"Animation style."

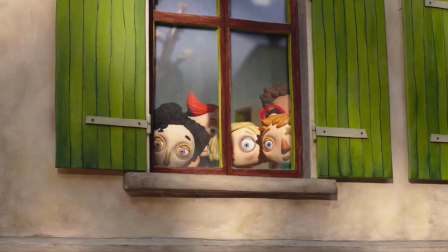[0:00]
People often blanket animation under one roof, potentially leaving the impression that most animated films have a similar look and feel to that of a Pixar,
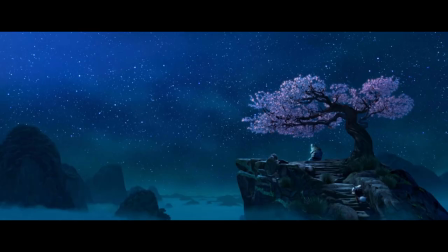[0:08]
Disney or Dreamworks production.
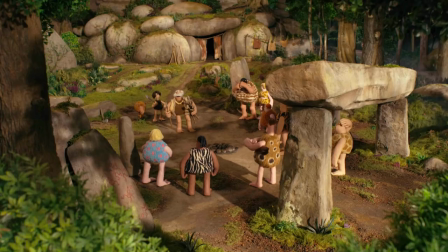[0:10]
But the truth is, animation as a medium of filmmaking spans many genres, tells many stories and as a result is presented in many different ways.
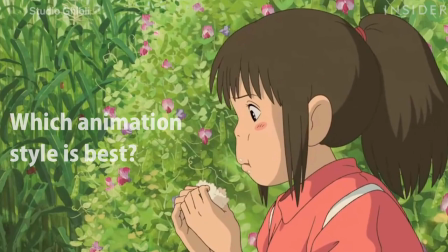[0:18]
So which animation style is best? Well, it's not quite as black and white as that.
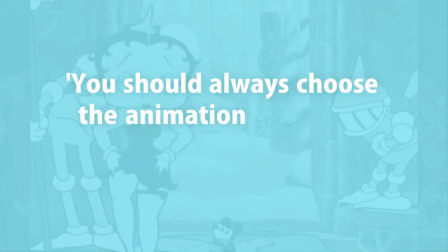[0:24]
In fact, what it really boils down to is that you should always choose the animation style that best facilitates the story you're trying to tell.
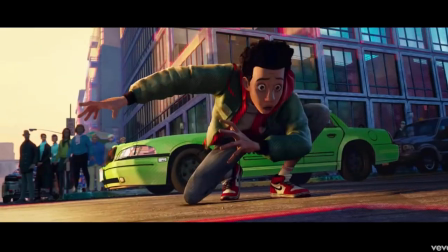[0:31]
To expand upon this, let's explore a wide range of different styles that I think work really well for their respective films,
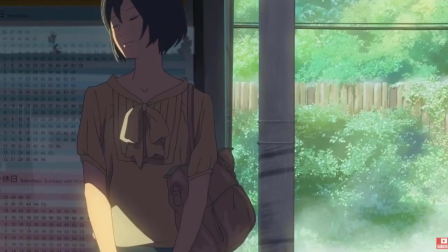[0:37]
or if you prefer you can just sit back and watch some stunning visuals. Regardless, away we go.
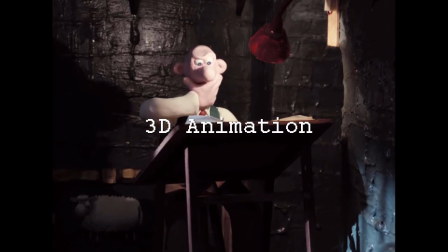[0:43]
Interestingly enough, I want to start us off with Nick Park's Wallace and Gromit.
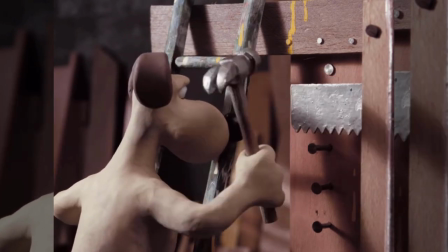[0:46]
I think the story behind A Grand Day Out is pretty inspiring and although by today's standards it appears rough around the edges,
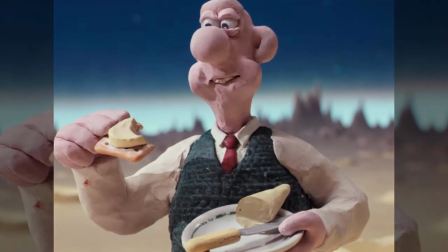[0:53]
I think that actually aids it in setting the silly tone Wallace and Gromit films are so well known for.
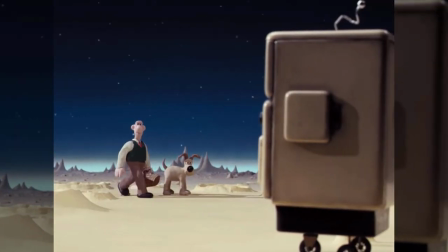[0:57]
You can see the influence of Wallace and Gromit across almost all stop motion animation today and I think Aardman have been very influential in the popularisation of this style.
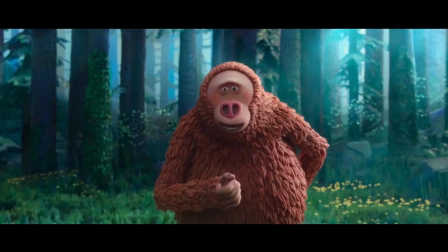[1:06]
A prime example of this inspiration would be Laker Studios,
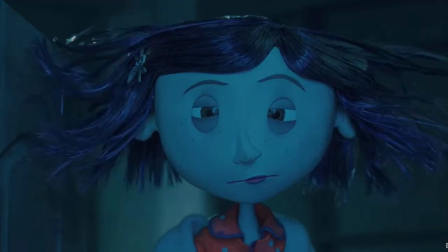[1:09]
most famous for the 2009 movie Coraline which utilises the sometimes rigid and awkward movement of stop motion to set a creepy and an easy tone.
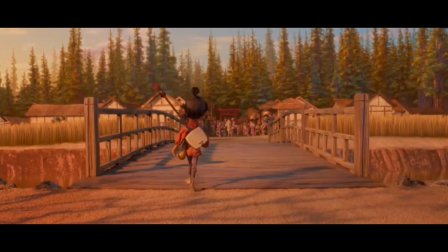[1:18]
On the other hand, there's Kubo and the Two Strings which uses the rugged nature of stop motion to create unbelievably beautiful scenes.
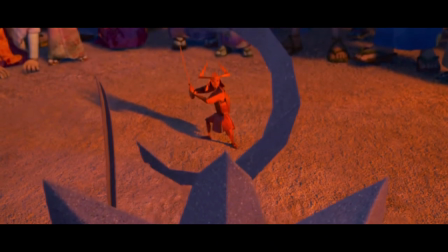[1:25]
I think Kubo and the Two Strings origami aesthetic is particularly clever, expanding the backstory of the film in an entertaining way whilst just generally looking incredible,
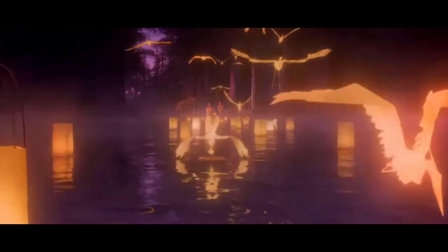[1:34]
not to mention when this is paired with nice lighting such as in the lantern scene at the end of the film. Speaking of nice lighting, that brings me to Wes Anderson.
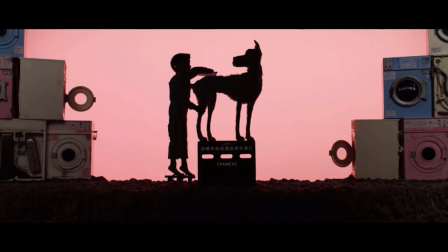[1:41]
I covered him in depth in my previous video but what I want to highlight here is his use of silhouettes.
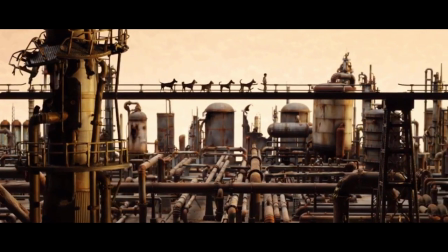[1:46]
Silhouetting can be really useful when wanting to show off locations or when wanting to portray a character as isolated or lonely.
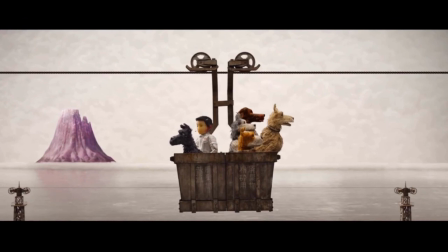[1:53]
Much like Aardman and Laker, Wes Anderson uses the imperfect charm of stop motion to full effect as he creates very human characters with flaws and shortcomings,
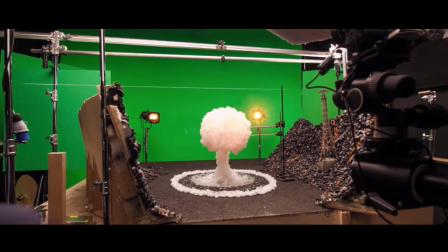[2:02]
as well as repurposing practical effects to present a caricatured version of real life.
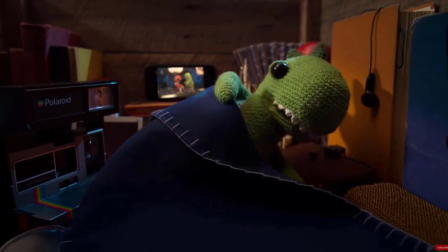[2:06]
If you're looking for another style which utilises practical effects really well then you should check out the short film Lost and Found.
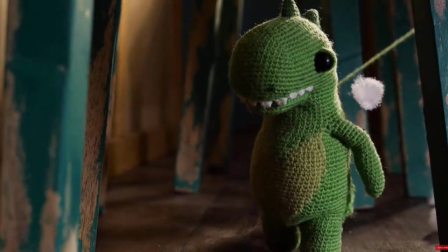[2:12]
With only the use of simple materials like wool and string, directors Andrew Goldsmith and Bradley Slabe,
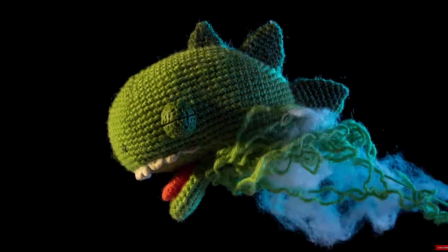[2:18]
manage to tell a compelling and heartbreaking story about two incredibly cute stuffed toys that are willing to risk their lives for each other.
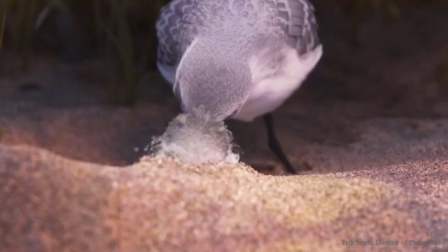[2:25]
Another short I'm very attached to that approaches animation in a different way is Pixar's Piper.
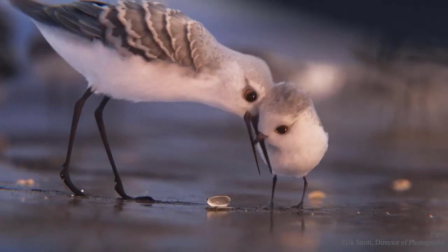[2:30]
This is possibly some of the most impressive realism I've seen in animation, outside of those terrible Disney remakes that are completely void of soul or passion.
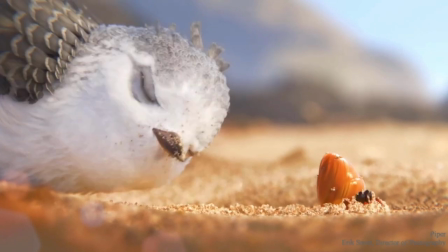[2:38]
The water, the sand and the feathers are all incredibly intricate and detailed.
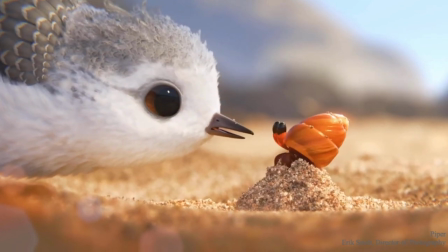[2:43]
This works in Piper because the subject the film is focusing on is grounded within a set location that's simple and identifiable aka the beach.
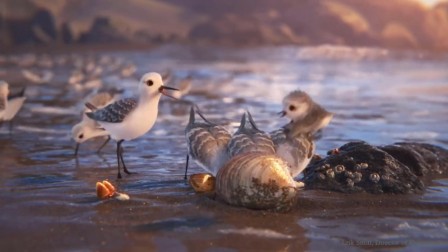[2:51]
There seems to be an obsession with hyper realism at the moment in animation and story can sometimes end up taking a back seat.
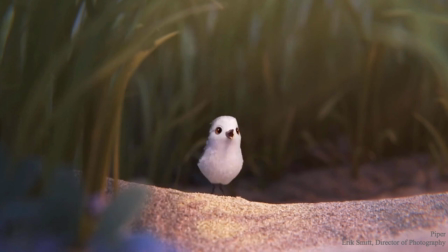[2:57]
In Piper they've managed to find a happy medium between these features and also this bird is potentially the most adorable thing I've ever seen with my eyes.
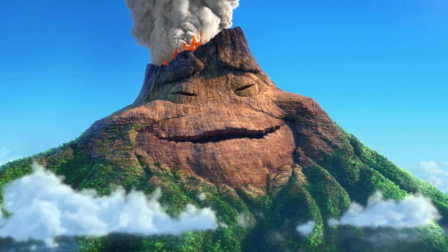[3:06]
The crab characters are excellent too. It would be stupid of me if I didn't mention Pixar throughout this video,
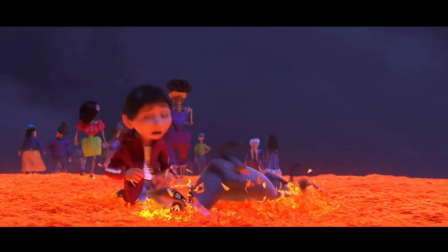[3:11]
there's a reason computer-generated 3D animation caught on and has now become the most popular medium of animated filmmaking in the West.
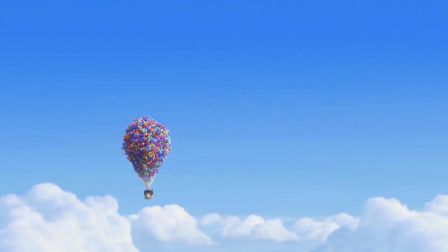[3:18]
From Finding Nemo to Incredibles to Up to Monsters Inc, Pixar have made some fantastic looking films and I think my favourite out of all of them is WALL-E.
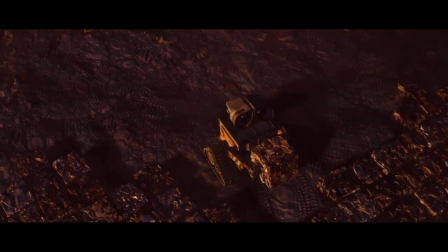[3:26]
The first 30 minutes of WALL-E is a masterclass in visual storytelling and for a robot with no dialogue aside from two words,
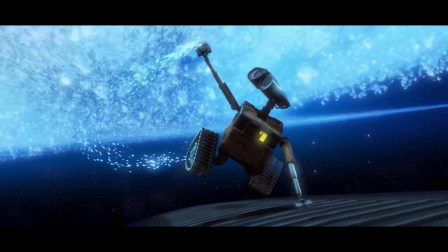[3:33]
WALL-E is an incredibly expressive and emotionally vivid character.
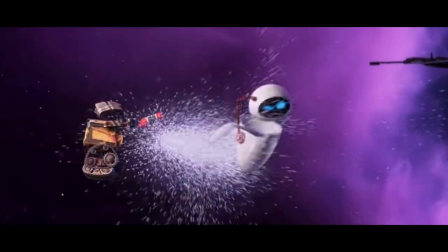[3:37]
They make flying through space using a fire extinguisher look gorgeous, and just in general I think it's the exact type of movie that's suited to Pixar's style of animation.
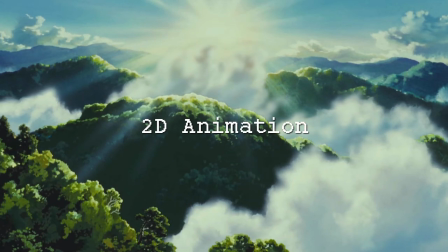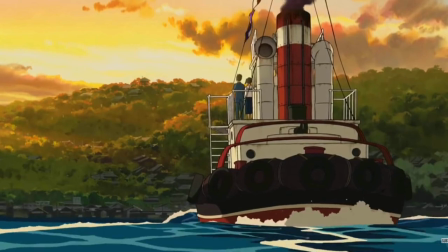[3:51]
Now here's where I have to apologise slightly, because pretty much all of my favourite 2D animation styles are Japanese.
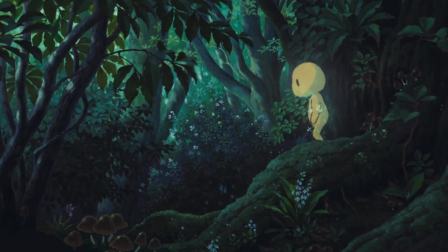[3:59]
And I know what you're thinking, well what a weeb this guy is! But listen, I think it's not unfair to say that there's a bit of a stigma against anime.